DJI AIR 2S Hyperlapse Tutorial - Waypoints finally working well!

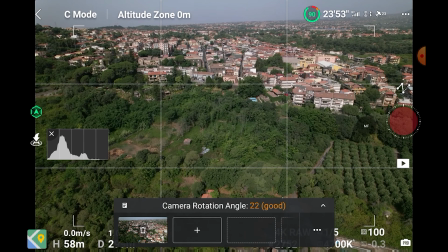If we want, we can add several points,
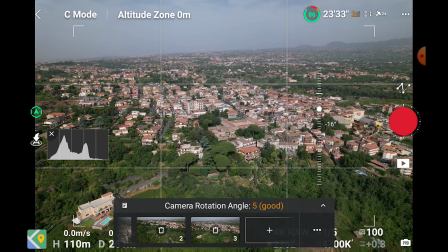although in most cases I prefer to use just 2 points or occasionally 3 for very precise and smooth results.
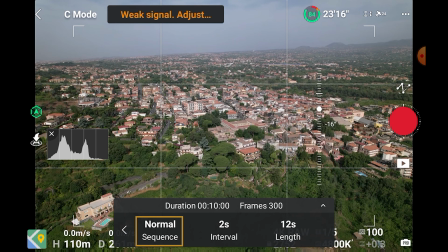In another icon we can choose normal or reversed.
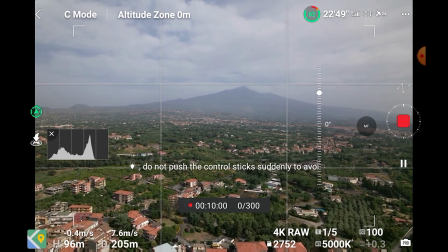When we hit the red shutter icon in normal mode, the drone will fly to the first point and start taking pictures.
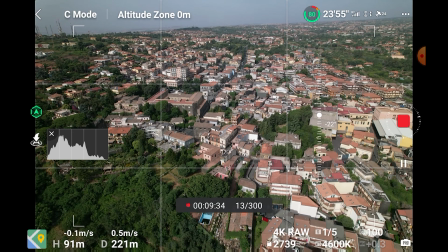If we choose reversed, it will start from the last point, thus saving battery life.
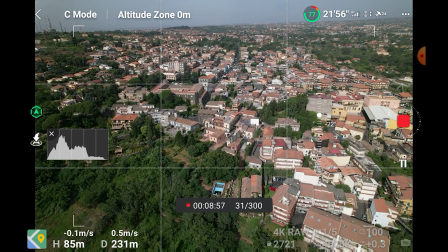During the whole process, Waypoint will handle the smooth transition between each point.
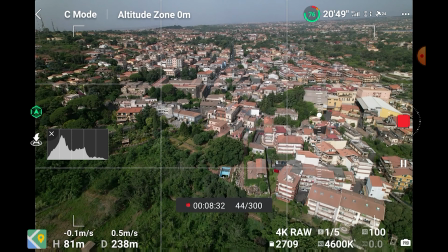As we will see later,
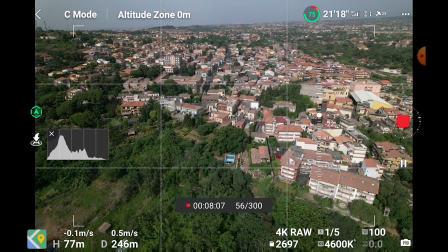it is possible to save each project so that we can easily perform the same hyperlapse in that location at different times of the day,
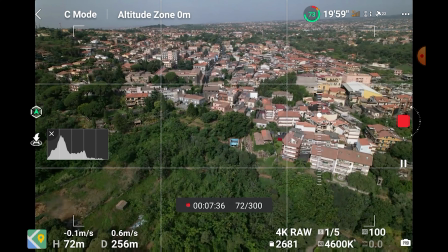in different light conditions or different seasons.
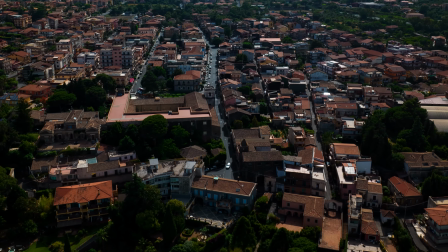In the first example, I perform a move similar to the one I made earlier on using course lock.
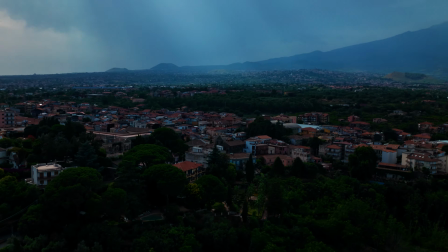I start the move pointing to the center of the village, which is to the left of the aircraft.
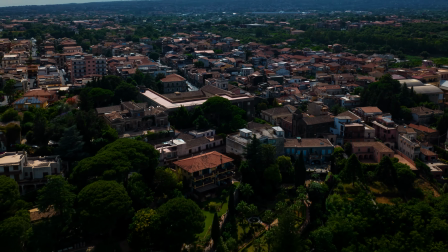I am at high altitude as I want to have the camera pointing down to avoid the sun which is just behind the village.
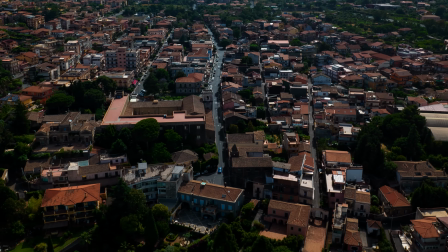I then move to the left of the village to frame it from the opposite side.
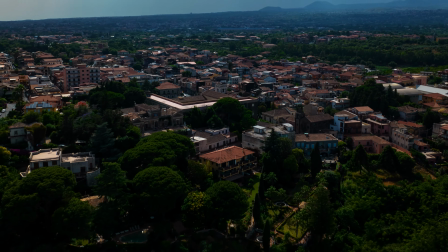I lower the altitude and move slightly farther away from the village.
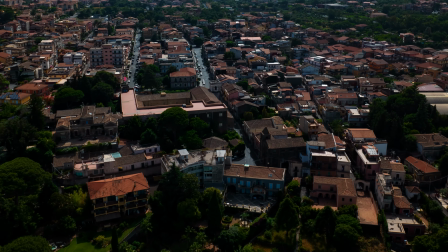And I also move the camera slightly to the right of the village to frame Mount Etna.
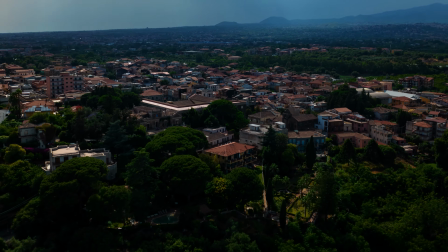The resulting hyperlapse is smoother than the previous one.
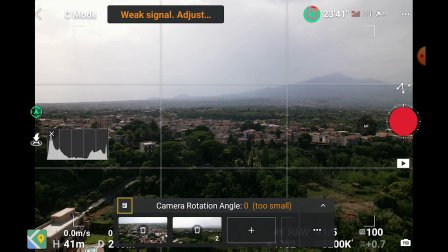I can also save the settings if I want to reshoot the same move later on at night. Brilliant! A very interesting move for hyperlapses is to mimic a big crane, something that was not possible with the previous versions of Waypoint, because the minimum distance needed between each shot. Let's try it with the Air 2S.
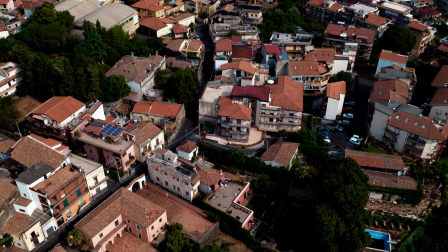I would like to start the move by pointing down to these buildings in the village and then gradually move backward while descending,
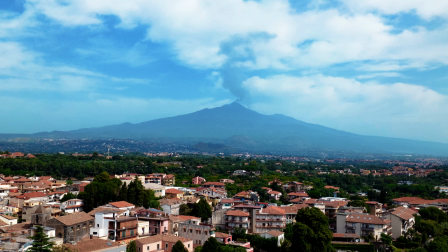therefore revealing the front of the buildings and Mount Etna in the background. So I set 2 points and I noticed that due to the short distance between the points, I can only get a hyperlapse of 6 seconds, while I was hoping for 10 seconds.
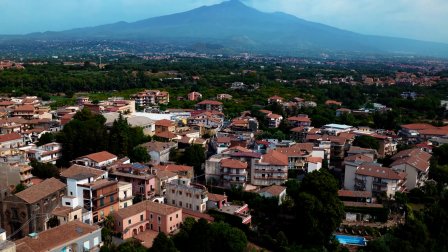This is the result. The length is not what I wanted, but still much longer than what I could get with previous models.
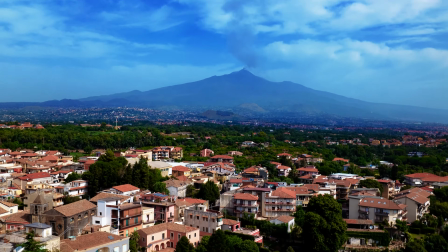I am still very happy about it. Since I'm here, I can press the icon reverse to get the opposite hyperlapse. Let's try now a similar move, but this time with 2 points slightly further away from each other.
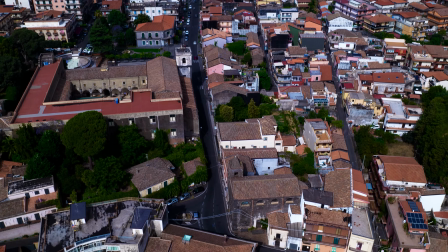This time I can reach 8 seconds of footage, and the result is again perfectly smooth.
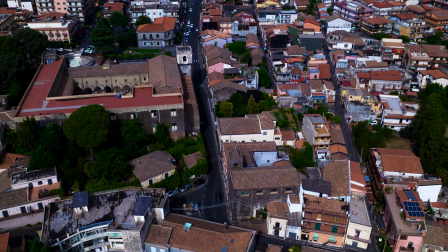And once again, I'm very impressed with the quality of the colors, the Air 2S, as the last condition was horrid. Let's resume how the relationship between distance travel and speed of the aircraft works, as we don't have an option for speed in the waypoint menu. Let's assume that I want a final movie of 10 seconds. If the distance traveled is less than 150 meters, I will get a shorter movie. The shorter the distance, the shorter the movie. In case of longer distance, if I still choose 10 seconds, the speed of the drone during the shoot will be faster as the distance increases.
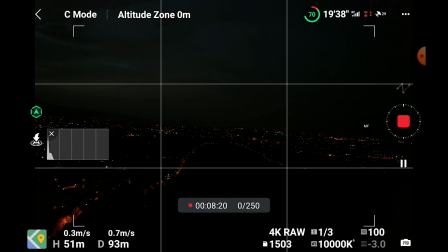Since I've saved one of my previous hyperlapses, I can now simply retrieve it, hit a button,
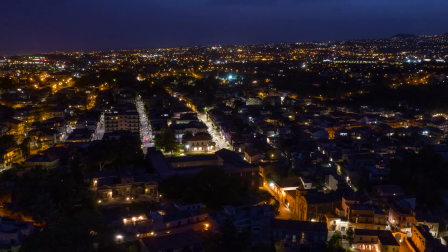and this is the result. I'm really loving doing hyperlapses with the Air 2S. Click on this icon to watch my video about motion blur in time-lapse and hyperlapses, the single most important factor to master to get excellent results.